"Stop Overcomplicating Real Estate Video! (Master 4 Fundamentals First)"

Other than that, to create good compositions for your wide shots, you'll need to consider 3 things: distance, focal points, and depth.
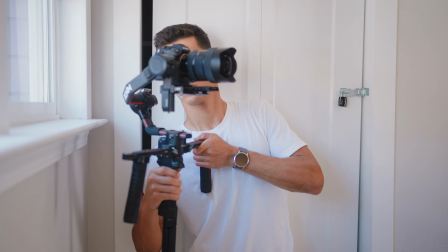(4:11)
For distance, you need to back up. I always try to start each shot from the furthest wall or a corner, which allows me to move further for the entire clip. But if we're starting backed up, we also need a clear focal point, something that naturally draws our attention where we can land.
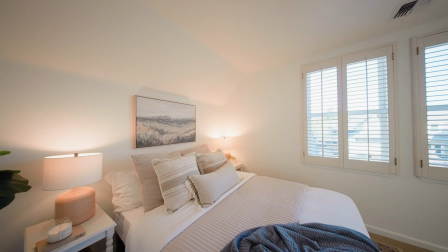(4:25)
For example, in a bedroom, try to keep the bed in the center of the frame. In a living room, this could be the coffee table or the fireplace.
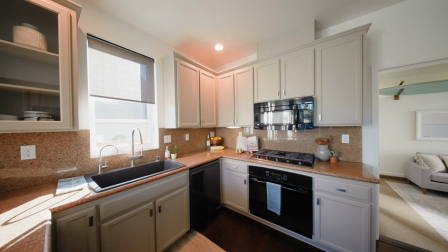(4:31)
And in a kitchen, center the island or the sink. And lastly, more as bonus points, try to add depth.
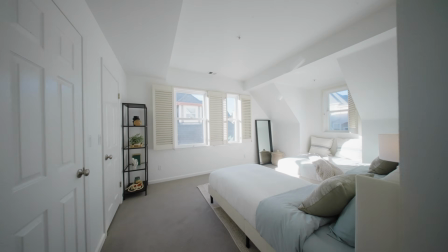(4:36)
I always try to start outside the door frames and move through them, which creates a nice foreground depth.
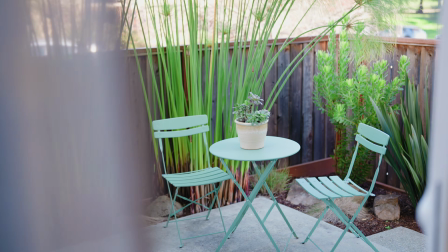(4:41)
But this can also come into play when we shoot detail shots. Don't make that mistake of just getting closer to the object that you want to get a close-up of. Instead, you want to step back and use a lens with a longer focal length, like 35 or 50 millimeters,
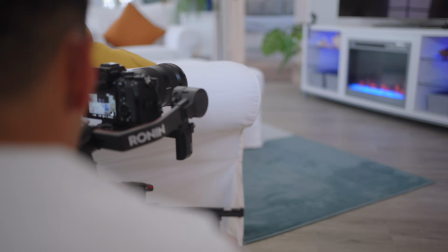(4:53)
and then put something in the foreground, maybe a wall, and that should help create depth. This one tip alone will help elevate your videos from amateur to pro. So to recap, we want to back up to create distance, don't get too close to objects to avoid distortion, and center a clear focal point in every frame. Create depth by adding objects in the foreground, whether that's doorways for your wide shots or blurry walls for your detail shots. Every videographer is familiar with using a shot list. And with real estate, we can just follow a template because every house has the same components. Once you memorize the flow, you'll be able to move quickly through shoots, and you'll be less likely to forget any shots. Now, my template is super simple.
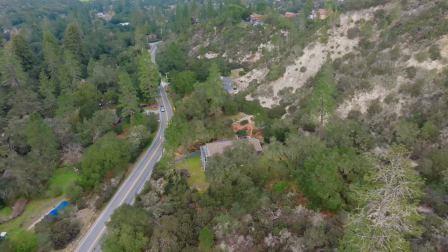(5:29)
I get 3 drone shots, one flying in towards the house, one flying out away from the house, and a top down showing the roof and the lot lines. Then with my gimbal, I'll start with a front exterior shot from the driveway.
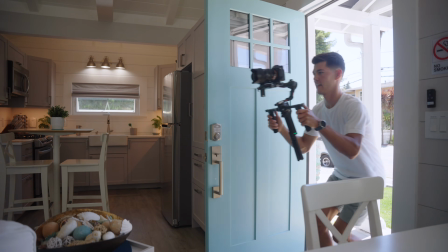(5:42)
I also usually do a shot through the front door, but if that doesn't work, the first shot can just be in the living room.
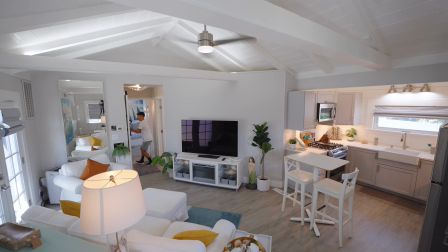(5:47)
I like to move through the main spaces, including the kitchen and dining, then bedrooms, bathrooms, and finally the backyard and any additional spaces. Now within that flow, I'm usually shooting 2 angles per room.
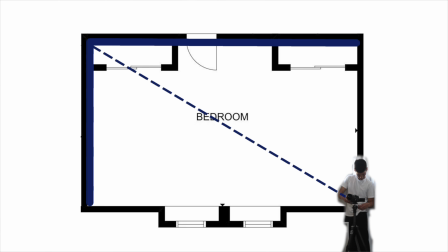(5:58)
And that's because if a square room has 4 walls, we show 2 walls with 1 shot, and we showed the other 2 walls with the second shot.
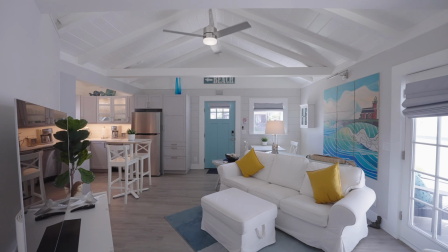(6:05)
I usually push in for the first and then pull back for the second. This also makes the movements feel natural, as if you're touring the property in person. Another option is to try a straight on shot where you can push, pull, or slide it from side to side. Now, I'm not saying that you can't break this mold, but if you're just starting out with all the different things your brain needs to process, it's just better to follow a formula until you can shoot it from muscle memory. I like to say, learn the rules like a pro so you can break them like an artist. And trust me, once you've had enough shoots under your belt, you'll naturally start seeing more creative opportunities to build on. So that's it for this video, guys. And I promise if you practice these fundamentals, shooting high quality real estate videos will become so easy that you might even get bored. And if you're already bored, then that's your sign that you're ready to move on to the more advanced shooting and editing techniques. If at any point in your journey you find yourself wanting community, coaching, or in-depth training resources, then be sure to head over to fulltimerep.com and check out what we've got cooking over there.
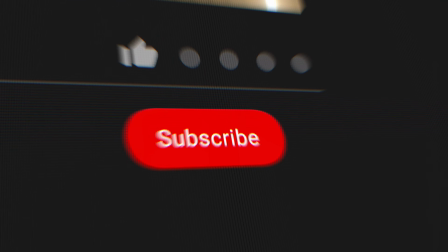(7:01)
And if you're enjoying the free content, then be sure to hit subscribe and add notifications because I've got more on the way. As always, thanks for watching, and I'll see you in the next one.